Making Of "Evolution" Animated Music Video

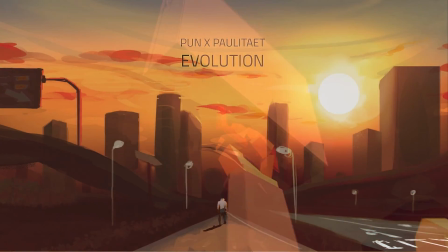0:06 Hi everyone, thanks for tuning in. This is Carl speaking. You might know me as the Rasputin.
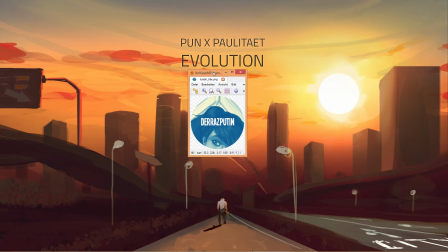0:13 And this is the making of for Evolution.
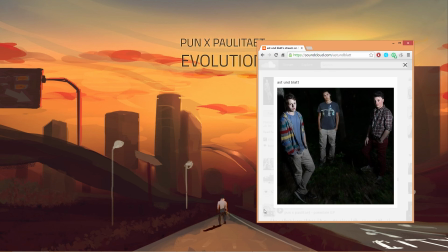0:17 Evolution is a track by these guys here that I created the music video for. And I'm gonna tell you a bit about how I did that.
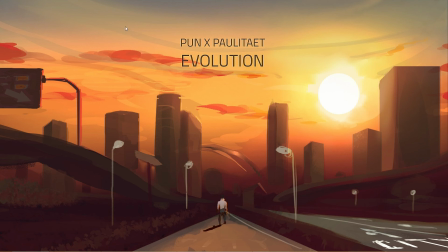0:27 This is not going to be a tutorial because obviously you can't cover hundreds of work hours inside one single video. I'm going to show you work in progress material and things that didn't even make it into the final video. First of all, this is the very first time I'm doing a video like this,
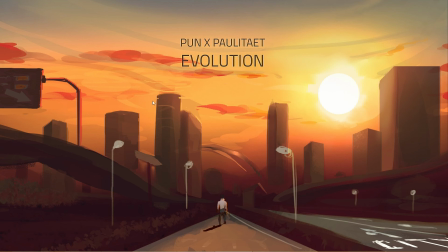0:44 so this is very likely to get a little awkward in some places because of me screwing things up or things not working as expected. Nevertheless, I hope you will still enjoy it. If you have already watched the video, thank you.
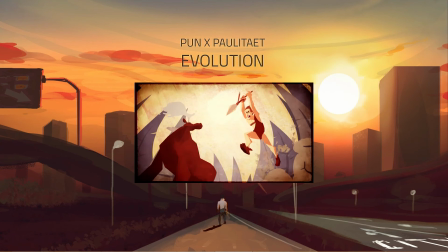0:58 If you have not done so, please do watch the video by clicking on the link, because it was a lot of work and I'm gonna show you why.
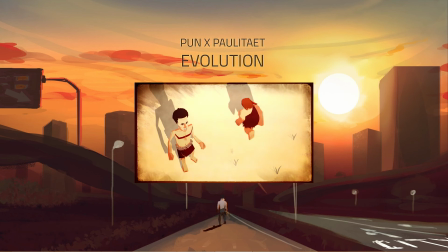1:07 So, how do you get started with a big project like this?
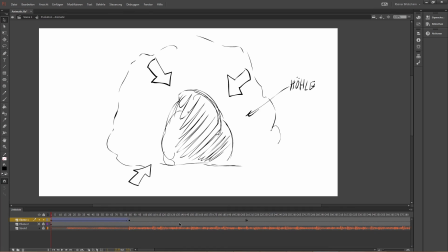1:10 Well, you break it into smaller tasks and make sure you have a way to communicate ideas between you and the other guys. And in this case, that meant I came over to the house and drew the animatic on a Windows tablet.
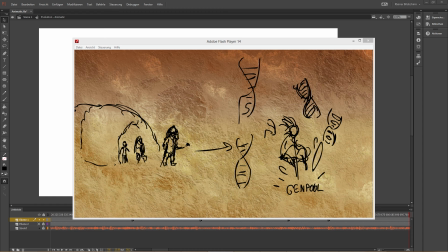1:23 So we bounced a few ideas around and very quickly agreed that we wanted to have a kind of visual evolution as well. That means we wanted to get the visuals more and more sophisticated over the course of the whole video.
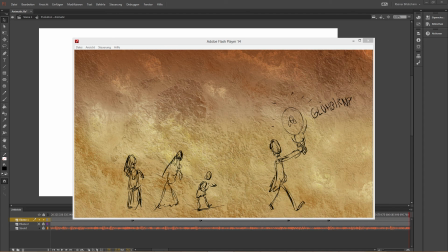1:38 Obviously you can see that in the animatic, because those are all crappy 2 to 3 minute sketches. We also thought that emulating different mediums was a nice thing to do, which is why you see a stone texture in here, so that in the following parts you would perhaps have a cloth or a paper look or something.
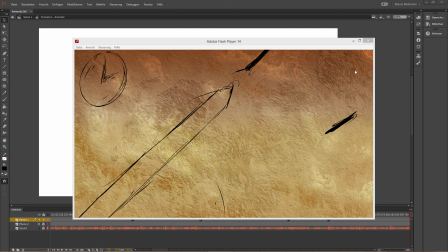1:56 And they wanted me to go for a minimalist look. Not sure if it was just for economical reasons, but it was a wise decision, as we are gonna see now.
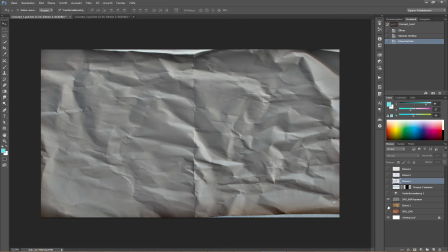2:05 Okay, so here's the first thing I did.
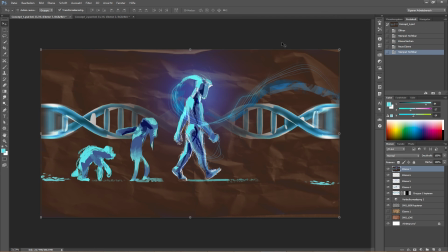2:08 And this obviously wasn't going really minimalistic in terms of color, at least.
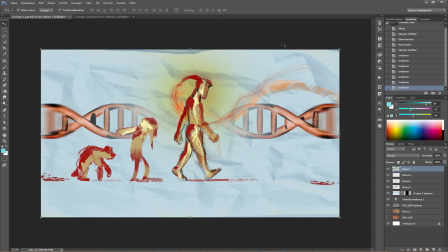2:15 I mean, the shapes are simple, but it's ugly. So I made another one, this one here.
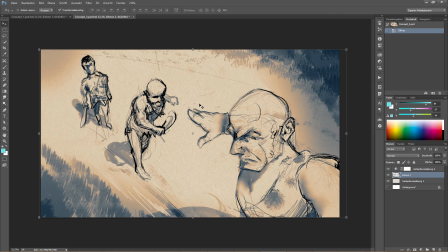2:21 It had a really rough style, which was fitting for the scenery and the setting and everything. It was more the direction which we wanted to go for.
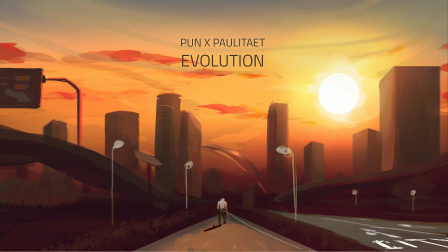2:31 The next thing I did was I created a little layout sheet.
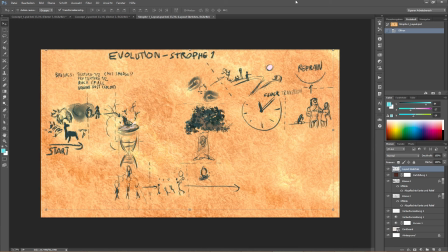2:36 The idea which we all agreed upon was to make something like a
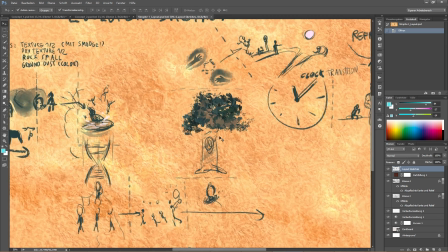2:42 prehistoric mural that is starting to move, that's going to animate. Basically the pictures are lining to move.
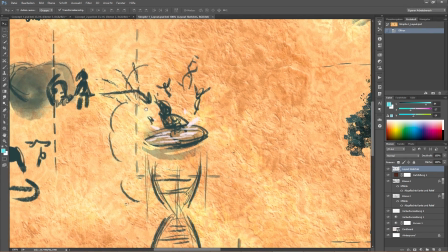2:49 Here's the cave in the beginning with the animals and this guy jumping into the gene pool, his sons walking through the forest.
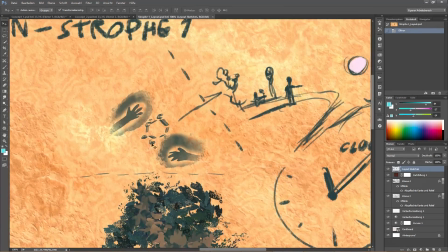2:58 Mother Nature is a tree, my hands, and the clock transition.
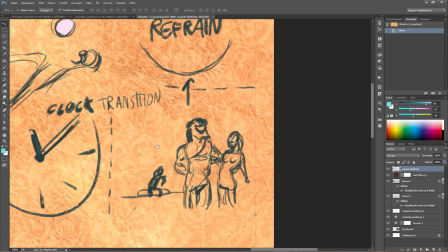3:04 We even went so far as to go into the transitions. Then with the last shot, and then we had the refrain, which is another topic.
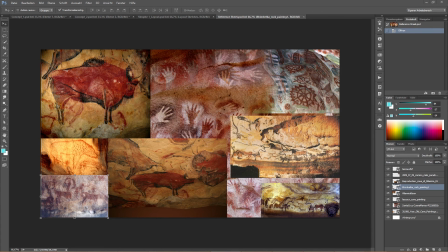3:13 And then it was time to collect some nice cave painting reference, because even drawing crappy cave paintings is something that you have to learn, unless you are a cave painter by education.
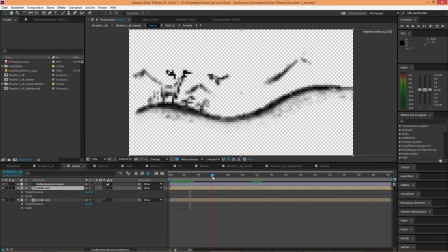3:25 So the next thing I did was animate the first scene.
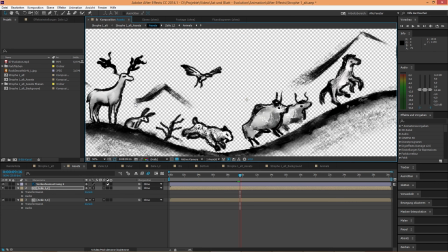3:30 This was my first try at kind of going with a minimalist, rough style. It had this nice brushy line work here, but that didn't make it onto the final video, because it looked super crappy.
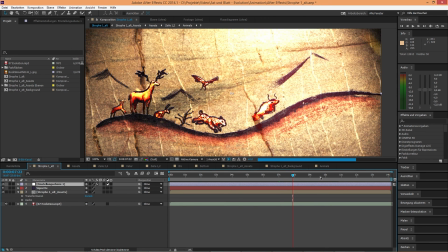3:43 And it was very tedious to animate,
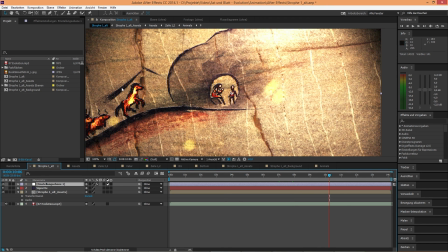3:45 and it has all this noise and rough stuff going on that kind of detracts a bit from the action of the characters.
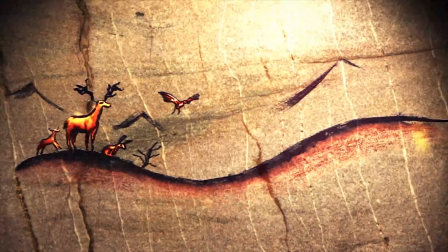3:53 Zu einer Zeit, bevor es das Wort gab, als die größte Sünde der Mord war,
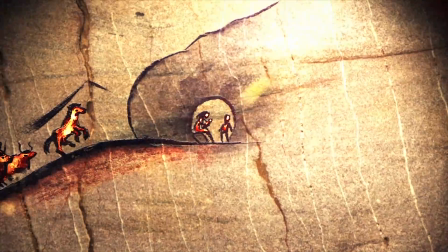3:58 blieb die Frau mit den Kindern sorgsam, als der Mann zum Überleben vortrat.
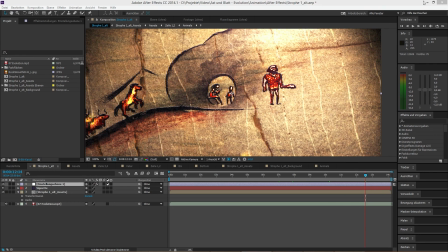4:04 So I went for another style that you can see in the final video.
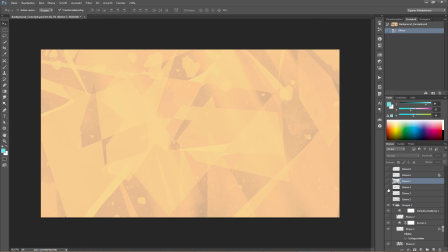4:08 That's more like it. Another little experiment was this one. Very easy to manage.